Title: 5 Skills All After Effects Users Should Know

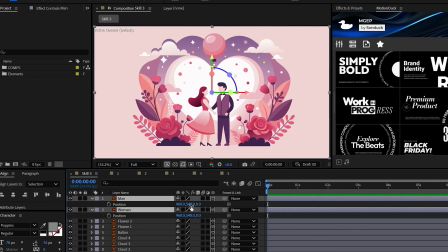4:09 But if I make my object 3D and push some of them forward in Z position space, we technically now have a 3D scene.
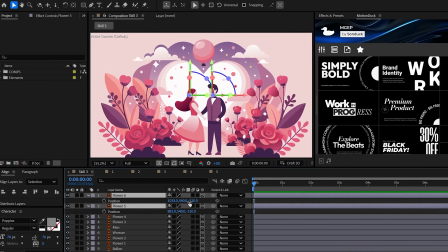4:16 So then you can think about the objects that you can add into your scene or just continue to duplicate what you have and then start offsetting their Z position to create even more depth.
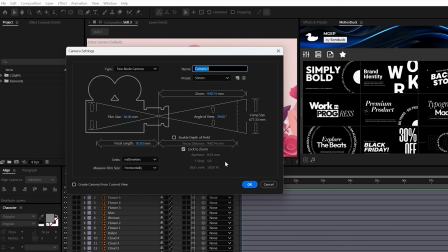4:25 And when you're ready for the next step, create a camera layer,
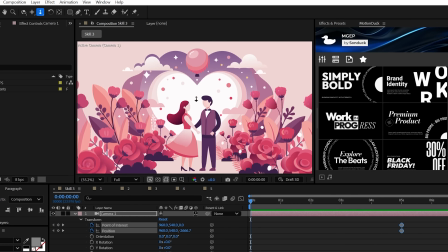4:29 add a keyframe for position and point of interest, and then of course use that dolly torch cursor tool to zoom out of your scene.
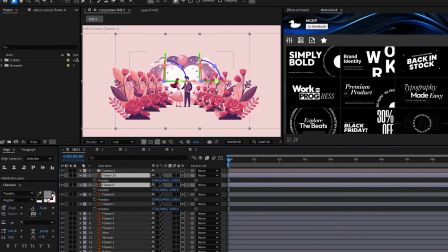4:35 And when you're zoomed out, you can continue to expand on your project.
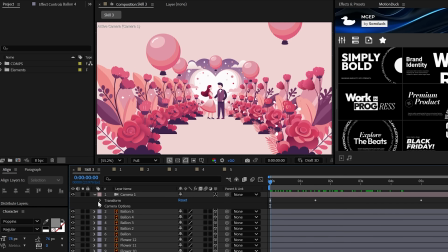4:39 And what's cool about this technique is that you can use the camera's depth of field options to add a very cinematic blur just by adjusting the focus distance,
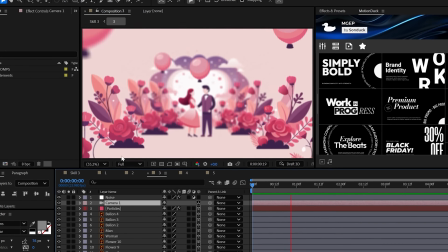4:47 the aperture, and the blur level to create something very epic.
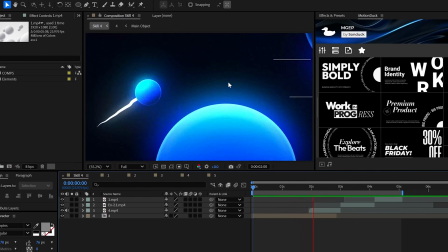4:51 And speaking of epic, our fourth skill is being able to colorize anything with a cinematic touch.
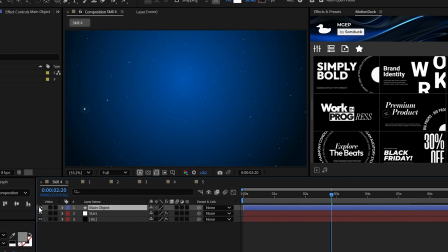4:56 For instance, I have this white circle and by applying some layer styles, we can make this stand out.
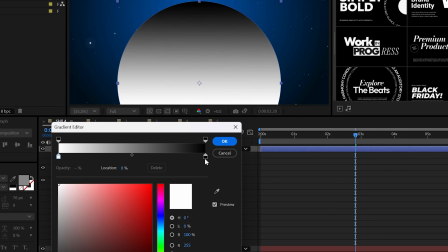5:02 So start with a gradient overlay and edit the gradient to be a light version of the color that you want, and then a darker version of that same color.
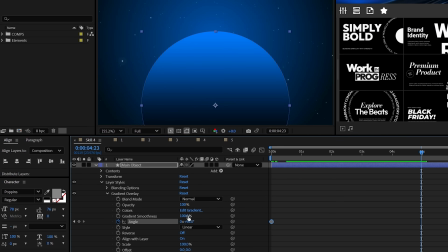5:10 You can then animate the angle to create some subtle movement.
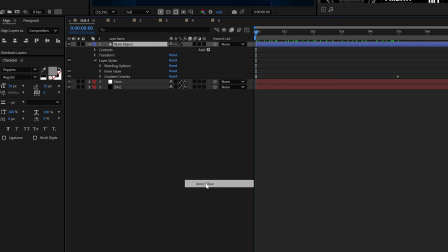5:13 And to follow up with the stack, you can add the inner glow layer style and select your bright color, and then increase the size and adjust the choke.
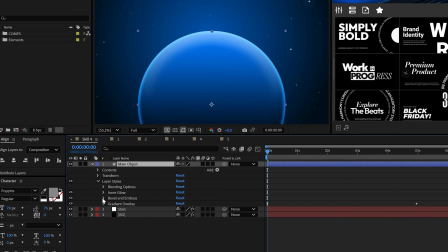5:20 And lastly, you can try the bevel and emboss layer style just by adjusting the depth, the size, and the angle until this looks okay.
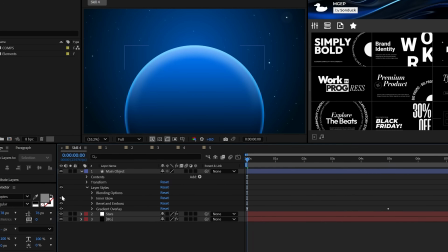5:28 But feel free to mess around with this, and you don't have to use every layer style.
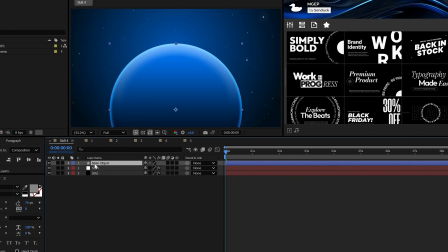5:33 However, if you're working on a 3D project, you would need to pre-compose the shape in order for the layer styles to work correctly.
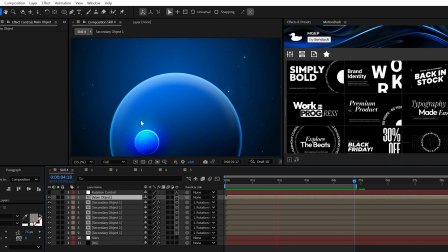5:39 But once your scene is built, you can create an adjustment layer,
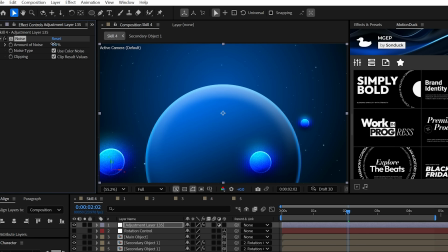5:43 apply the noise effect and use something like 12%, but it'll vary, and uncheck color noise.
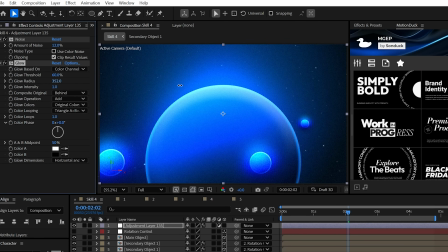5:49 Try the glow effect with a high glow radius. Then you may want to try posterize and mess around with this level.
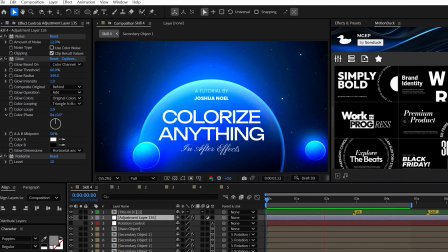5:56 But really, this is just one way to fully colorize a scene. It's up to you what ingredients you'll add.
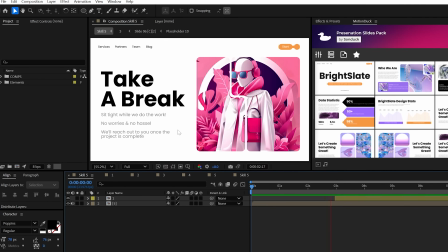6:00 The last skill, and probably the most common task that you'll encounter, is creating custom info screens.
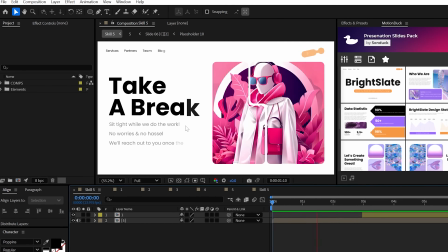6:06 This all comes down to the power of your design creativity. When working with text, think about hierarchy.
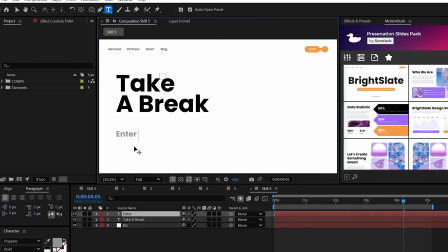6:12 You typically want to keep important information big, while the subpoints to be smaller.
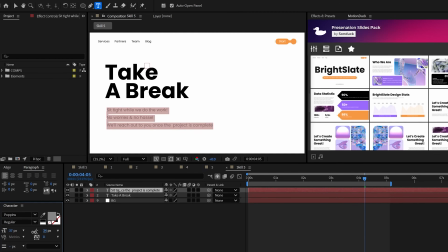6:17 If you're curious, the typeface being used here is Poppin', so I guess what's Poppin'?
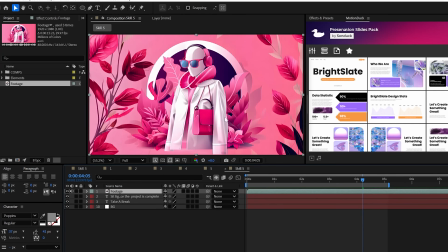6:22 Anyway, with info scenes, you may need to throw in other graphics, so think about white space and layout.
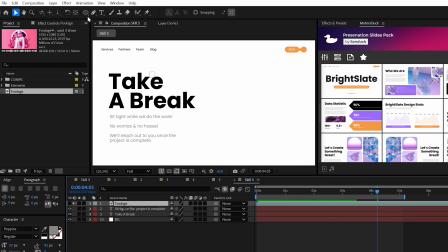6:28 But for example, if you need to create a custom video split screen, just go ahead and design your ideal shape with the pen tool or any of the shape tools.
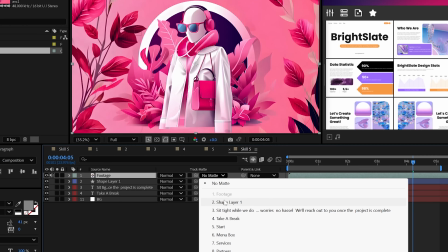6:35 Then place in your video and set the track mat to that placeholder, and boom, you have a custom screen.
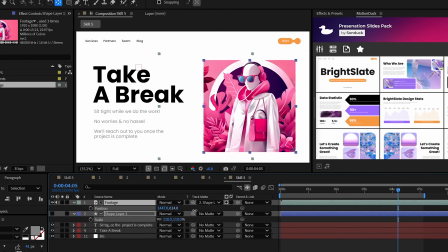6:42 Now that you've made it to the end, be sure to put After Effects down on your resume and put me down as a reference.
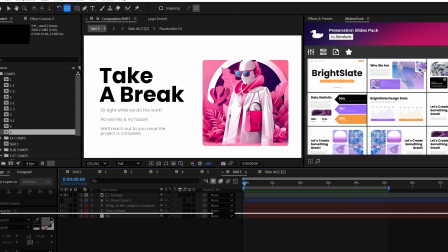6:47 Trust me, I'll give you a good word. Subscribe to be the best, and always be creating.